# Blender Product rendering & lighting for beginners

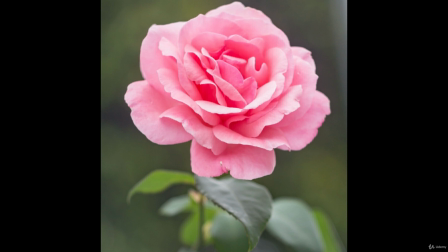(41:10)
So with soft light it's easier to create flattering images, and it does kind of the opposite of what the hard light does. It doesn't point out the small little wrinkles or details, and that is why a lot of people work with soft light,
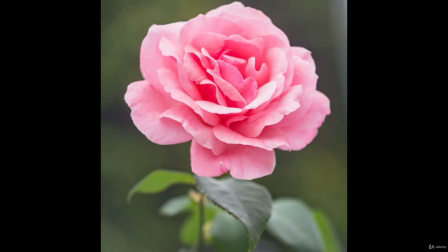(41:26)
and especially in photography for humans, or even if you look at creatures,
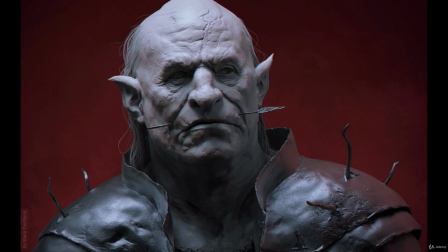(41:32)
right? But if you look at creature design, there are some creatures that you really want to use some hard light with, because you want to show the scales or the wrinkles on top of the orc.
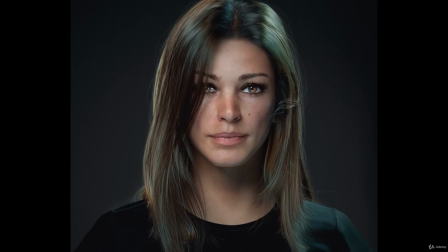(41:42)
But if you want a beautiful female character, you will probably use a more soft lighting setting. And also one thing you gotta remember is that light and shadow are both very, very important.
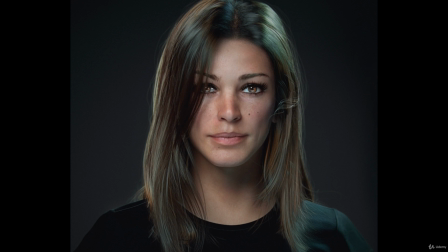(41:55)
You cannot have good lighting without shadows, so keep that in mind. The inverse square law.
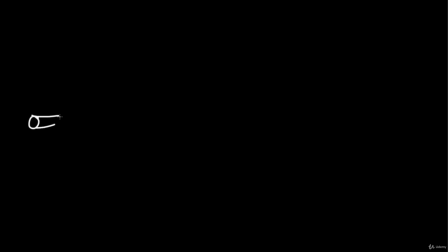(42:03)
So let me actually make a little light here. Bam. I'm very bad at drawing, as you can see, but this is a light. Well, this is a light, way better. And we actually have some light rays shooting off of here.
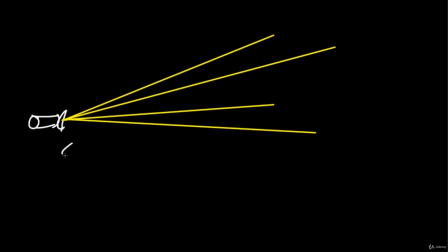(42:21)
So now if we take a distance, which will just be 1, so from here till here, we have a distance of 1. And this 1, it doesn't really matter if it's 1 meter, if it's 60 centimeters, if it's like a foot, it doesn't matter.
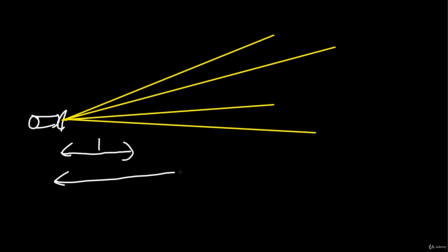(42:36)
The only thing matters that if we take the next one here, that this will be 2 of these, right? And we can even go to 3, 4, 5, it doesn't matter. But let's imagine we put a screen here. So here we have a little square. And all of this light, which essentially just goes straight, but it goes in different directions, right? It goes straight, but different directions, will be cast on top of this square. But you will also be able to see that if we put a square here, to be able to cast all of these rays, we need to have a bigger square.
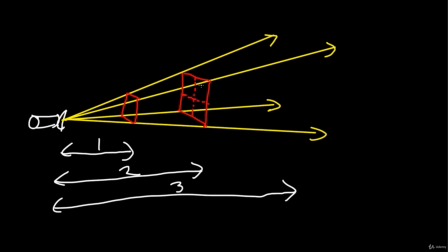(43:17)
So this square actually fits 4 of these small ones in here. And you can also calculate that. So 2 squared 2 is 4. 4 of these fit in there. And you can imagine that if all of this light, which is being cast on here, has to be casted on top of this one,
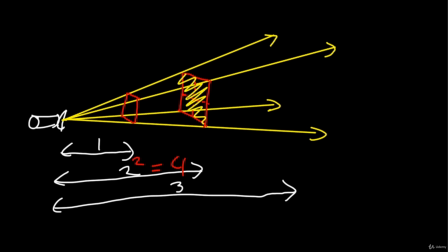(43:39)
you can see that the surface is way bigger and the light will be less strong, right? It will be less illuminated because the area is so much bigger. So let's even look at 3. So 3 square is 9. Bam, bam, bam, bam. This is even bigger, and this will be
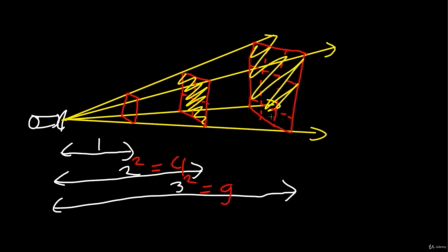(44:01)
9 of these smaller squares, and you can see that now it even has more area surface to be lit up on. So then the light will be dimmer again. So let's go a little bit deeper into this.
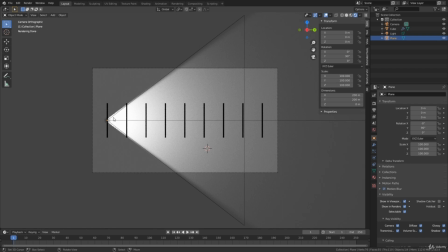(44:16)
Inside Blender, you can see that I just put a lamp here, and then we have a certain fall off.
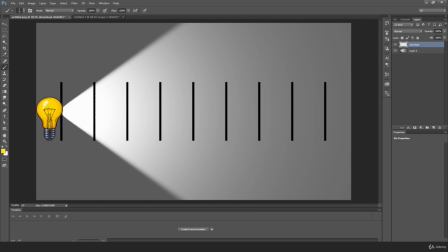(44:22)
So I have rendered this, so we can just look at it in Photoshop. So here's our light, and then we have this fall off here from the light. So let's actually put a number at all of these stops. So here we have 1, 2, 3, 4, 5, 6,
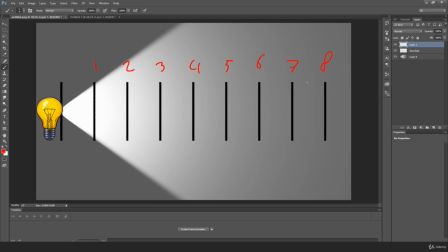(44:43)
7, 8. And as the name already suggests, we have to square them, the inverse square law. So 2.
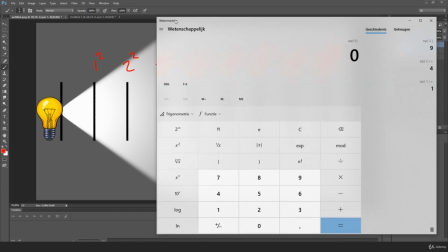(44:54)
So if we grab our rekenmachine or calculator, whatever you want, what you can do is you can square all of these.
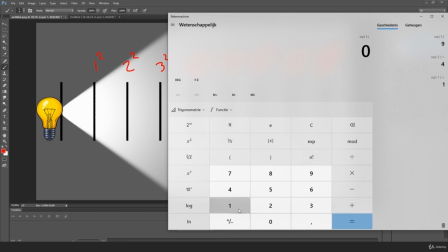(45:01)
So you can also do it out of your head, but if you're lazy, just 1, and then you can see this, square. And the square of 1 is 1, okay? So we don't really have to do anything.
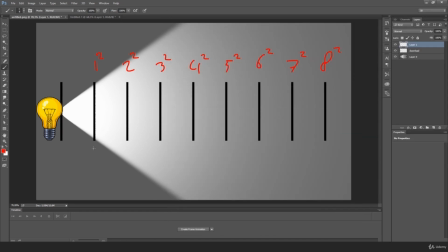(45:14)
So here we have 1 divided by 1.
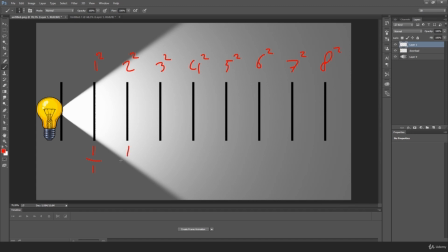(45:21)
Here it will be 1 divided by 4.
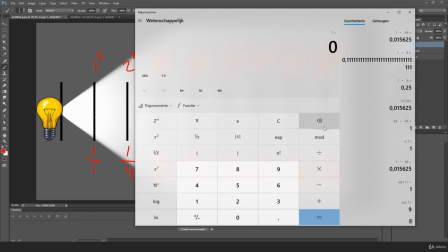(45:30)
And now, if you calculate these, you get a percentage. So if we do 1 divided by 1, we already know this is 1. And 1 out of 1 is 100%.
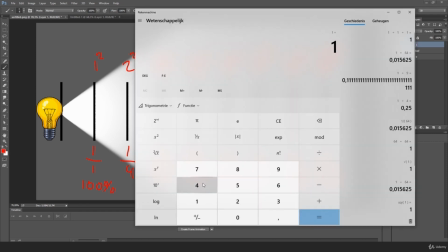(45:46)
100%. 1 divided by 4 is 0.25. So if you want to, of course, make that percentage, you do times 100 is 25%.
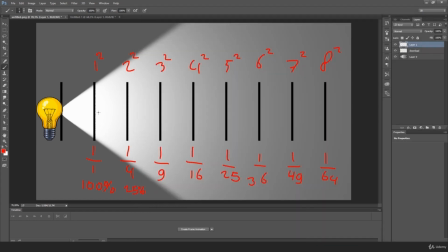(46:01)
So between number 1 and 2, we will lose 75% of our light. We actually have less of a difference. So between the 125, there's a huge difference, right?
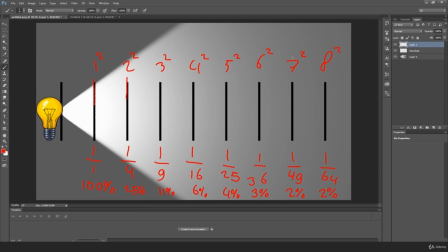(46:17)
Between light fall off. But if we look at 7 and 8, it is like almost diminishable. So why do we actually need to know this? Well, depending on where you put your light in the scene, you will have a different fall off of your light. And this can have dramatical changes in certain aspects of your scene.
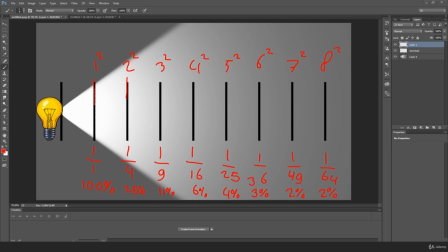(46:36)
So let me show you some practical implications of the inverse square law inside Blender.
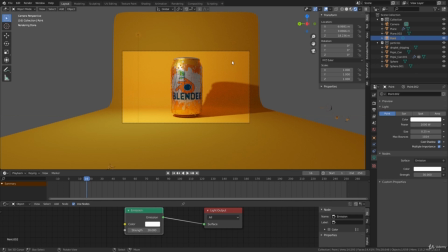(46:42)
The first thing that I want to show you guys is this background. I want you to focus upon this studio here. If we look at this wall, we can see that here it's almost yellowish. And here it gets darker and darker to almost orange. This has to do with the light.
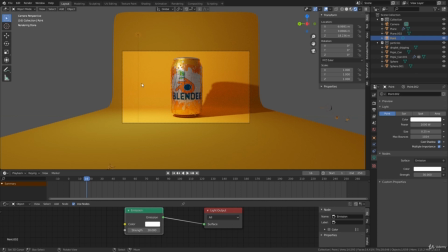(46:59)
If you remember, if you put the light close to a subject, the fall off will be very noticeable. So if we want this more of an endless background, instead of you being able to see this fall off here,
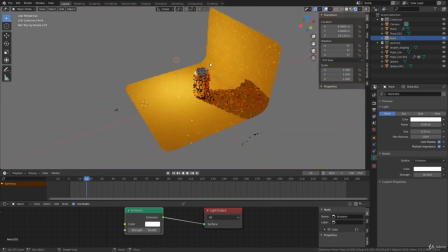(47:11)
then we put it backwards. We of course have to put the strength up, and you can even play around with the size of the lamp itself. This of course will also change the shadows, so you gotta just play around with that and see what works for you.
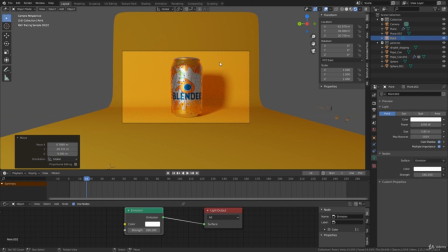(47:30)
Okay. So right now you can see that the difference is way less than before. And you can put it even further back and increase the strength more. So let's go to the next part.
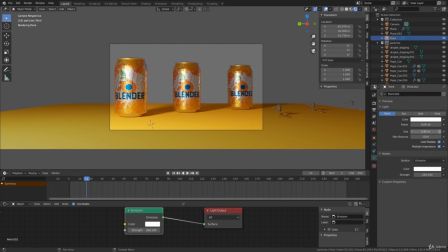(47:43)
So here you can see a scene with multiple subjects. Right now it's lit quite okay.
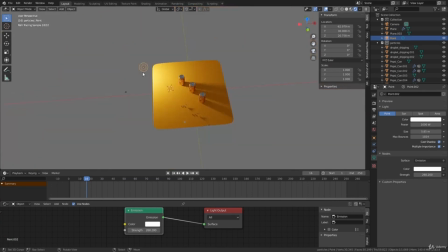(47:49)
That is because our light is quite far away. It could be further, to be honest, but we have kind of the same exposure on every one of these. Let's put them closer. Here.
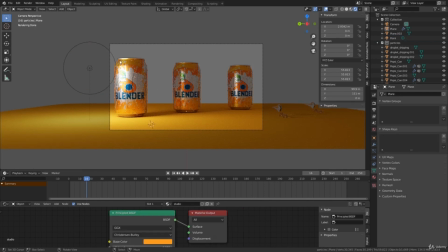(48:05)
So if you look now, we can see that in this can here, the exposure looks quite okay. It's maybe even a bit overexposed. But if you look at these other ones, you can clearly see that they are underexposed and they don't have enough light on them to actually show off their colors.
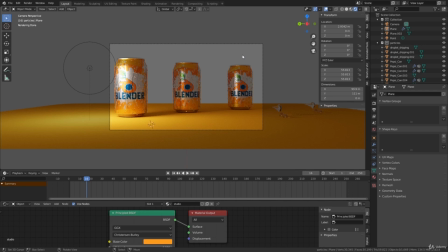(48:20)
None of this is actually bad, but you have to be able to know why and how you do it. Because if you want to make a scary scene and don't want to make everything visible, you might want to, put your light closer so you can hide off stuff in the back.
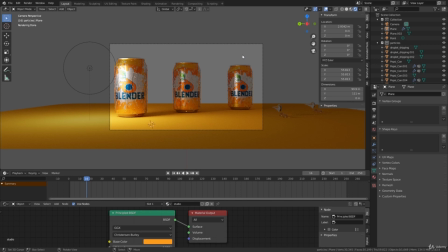(48:36)
But if you want to show off all of these subjects at the same time, then you probably want to move your light back a little bit and make it stronger.
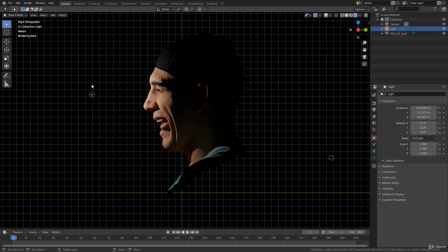(48:44)
And the last thing that I would like to show you is the hardness of the light. So right now you can see that there is quite a contrast between the light and the shadow.
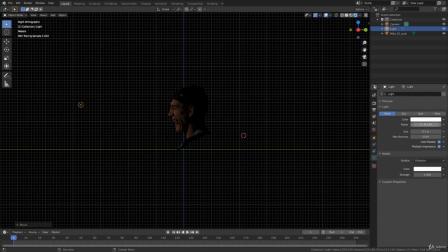(48:53)
And this of course could be a choice to do, but if you move it a bit more back and of course put the power a little bit up, you will be able to see that now we see more of the face and the light is way softer.
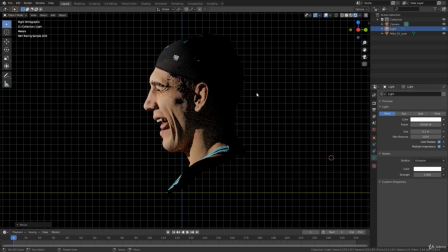(49:07)
And this is the inverse square law.
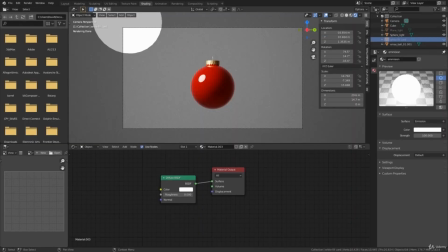(49:11)
The surface of the object also has a lot to do with how you should light your object. So right now we can see that we have a Christmas ornament or a Christmas ball,
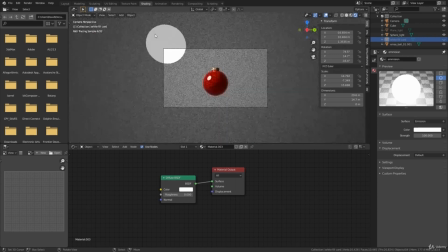(49:21)
and the only thing in our scene is essentially a spherical light.
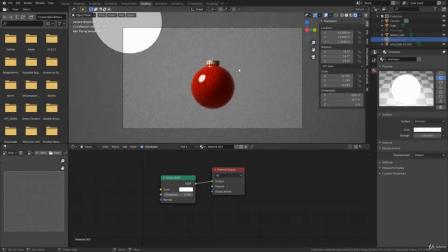(49:27)
This does not really look pleasing to the eye.